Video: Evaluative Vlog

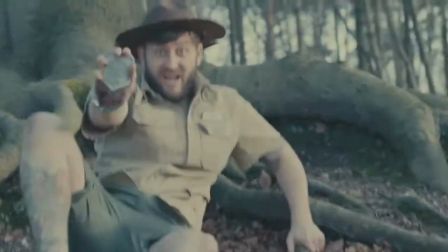0:05 my name is Robin Saunders, and for my final year film, National Trust, I played the role of production designer.
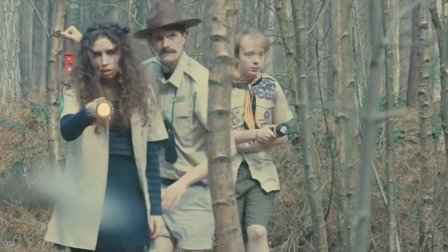0:11 National Trust is a horror comedy film that takes stylistic inspiration from
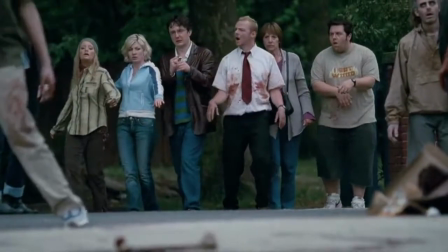0:16 other films such as Edgar Wright's Cornetto trilogy and Wes Anderson's Moonrise Kingdom.
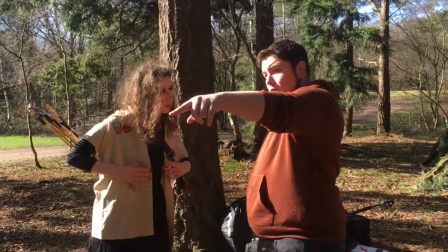0:21 To help us achieve a similar style in the production design, I set myself 3 objectives to help me.
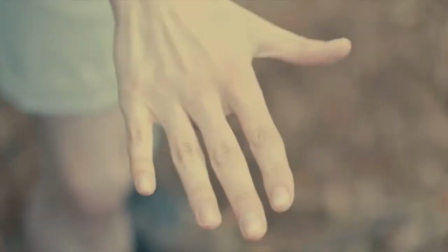0:30 The first objective was to create visual comedy within the production design through means such as costumes and props,
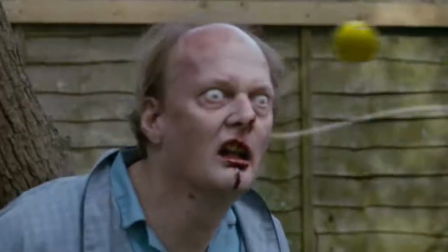0:36 as this is a device used in many other horror comedies such as Shaun of the Dead.
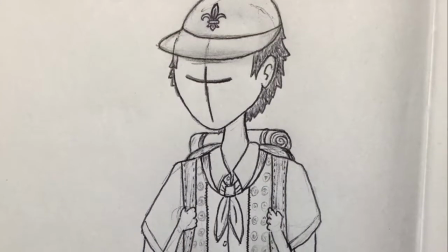0:41 An example of this in my production design is Timmy's costume. Timmy is a scout who isn't allowed to quit until he has all of his badges.
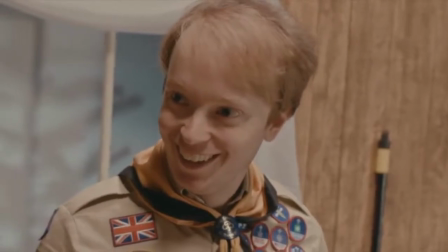0:49 To create a joke out of this, I decided to put as many badges on his shirt as possible, but leaving an empty space for the one badge he has yet to get.
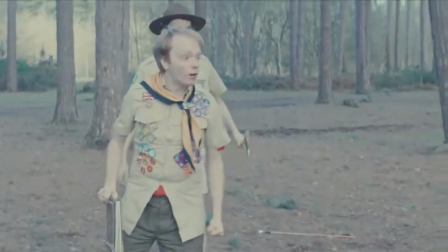0:57 His shirt is also too tight for him, helping to exaggerate how long he's been a scout.
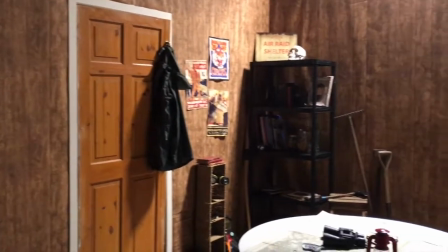1:02 I additionally tried to create visual comedy within the cabin set through the use of props.
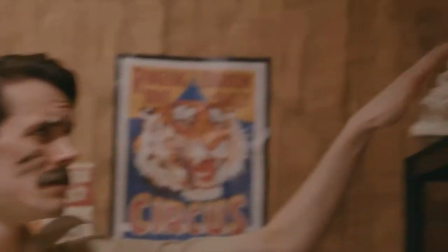1:08 One example of this is having the skull of Brian's mentioned grandfather in the background of the set.
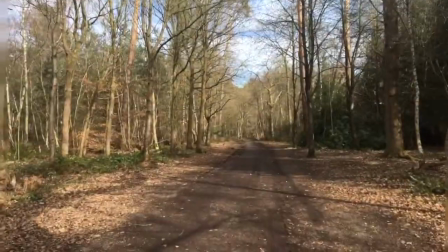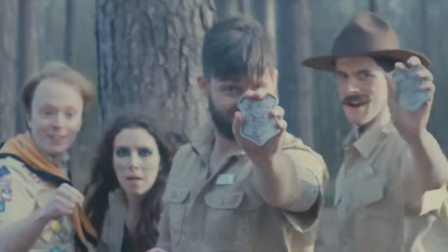1:18 The second objective I wanted to achieve was to create comedy through the use of insufficient weapons.
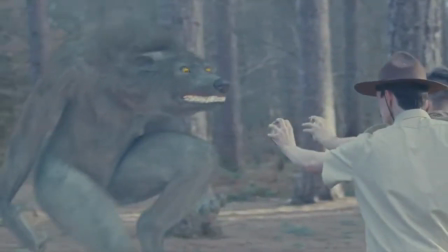1:24 This is an element commonly used in the horror comedy genre, such as in Shaun of the Dead,
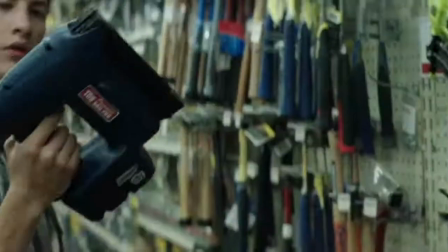1:30 when they use household objects against zombies, and Scouts Guide to the Zombie Apocalypse, where they create numerous weapons in a DIY store,
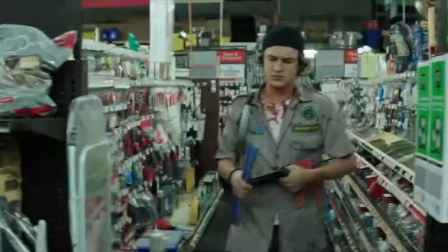1:37 such as the nail gun crossbow.
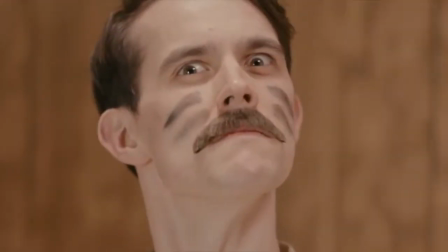1:39 In National Trust, when the characters discover they are hunting a werewolf, they create weapons using silver objects they find around the cabin.
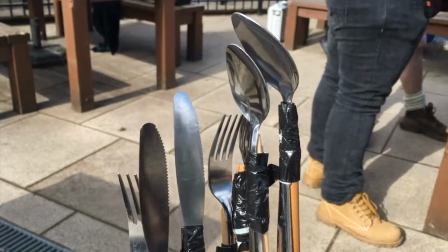1:49 This includes a bow and arrow with silver cutlery taped to the ends, a small handheld axe, and a silver ring.
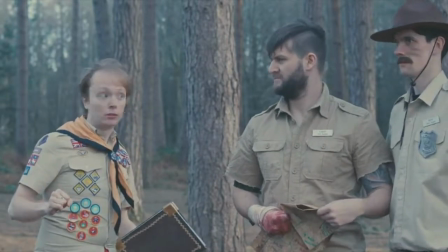1:55 This is done to create comedy within the production design, as all of these weapons would be completely insufficient against a real werewolf.
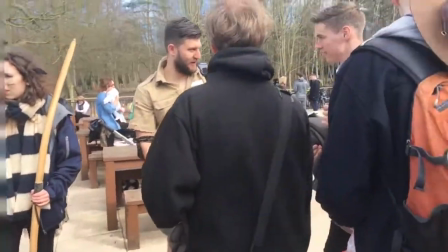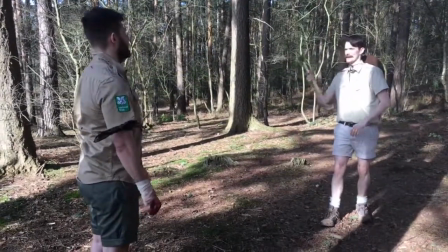2:10 My third and final objective was to ensure that despite the visual comedy, all of the costumes and sets maintained a realistic and believable quality.
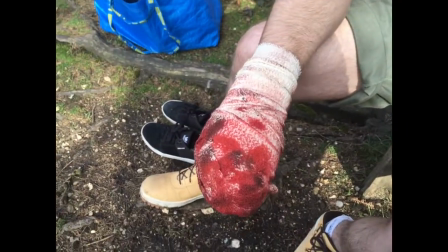2:18 I did this in numerous ways in many areas of the production design, such as in the cabin set.
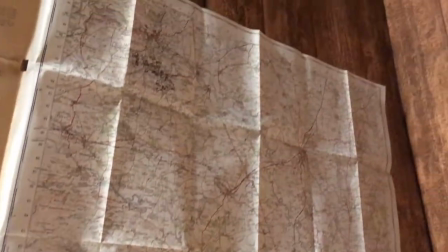2:24 I used realistic wood-looking wallpaper to create an environment as close to a real cabin as possible.
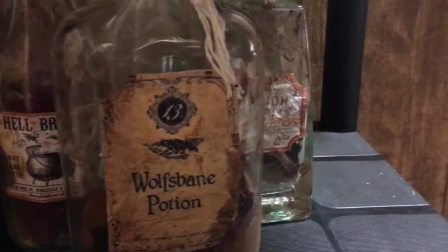2:30 To suit the cabin's aesthetic, I also made the objects inside look aged, such as the frames.
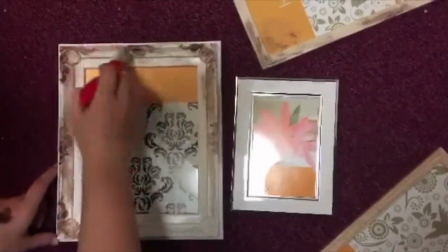2:35 To do this, I got new frames and painted them with brown paint to give a dirty and aged look.
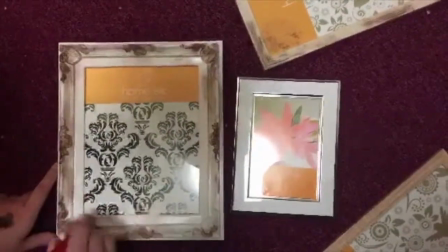2:41 Another way in which this was achieved was through the costumes.
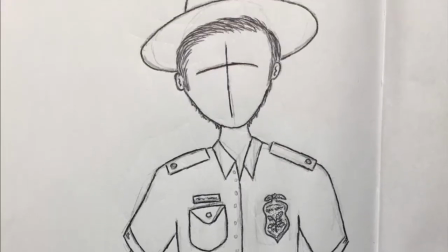2:48 With our park rangers, we were allowed to use the National Trust name and logo, meaning their costumes could look as authentic as possible.
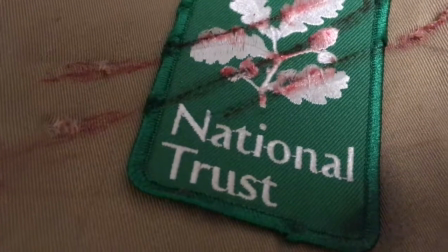2:55 We had National Trust badges 3D printed and embroidered patches for their shirts.
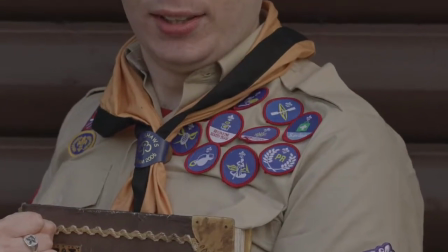3:01 For the Scouts costume, we also used authentic Scout badges to make sure they looked as realistic as possible.
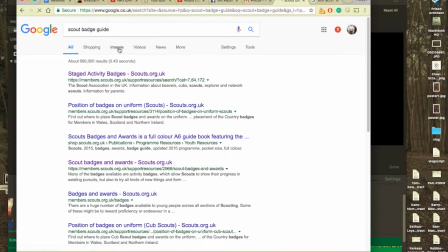3:06 When putting the badges onto the shirt, I also used an official Scout guide to make sure all the badges were correctly placed.
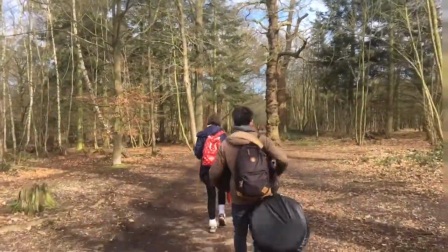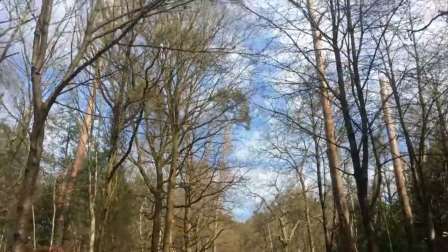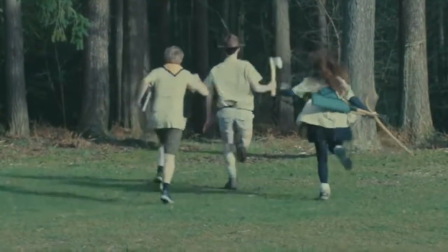3:26 Overall, I am happy with how the production design turned out.
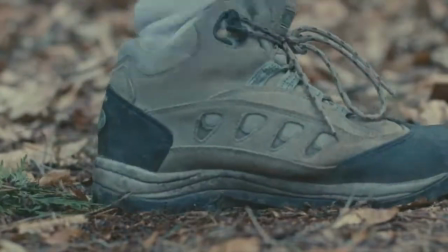3:29 I think there was a good mixture between visual comedy and believability, as I created both elements in many different ways.
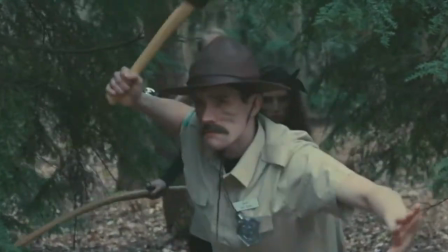3:35 The production design will also help different roles throughout the filmmaking process, such as in the editing.
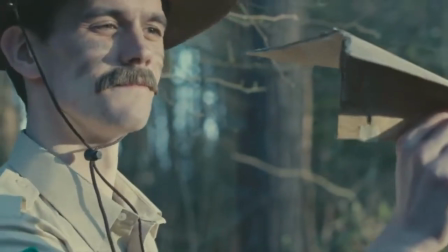3:41 The editing style we aim to achieve is also similar to the films I took stylistic inspiration from, such as colour grading to create a Wes Anderson feel.
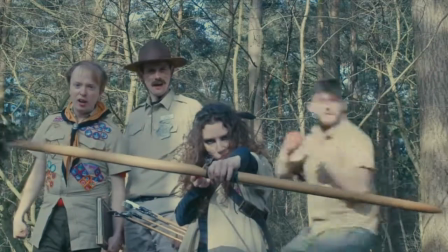3:50 I think that my work as production designer has helped me better understand the role, and will help me doing similar work in the future.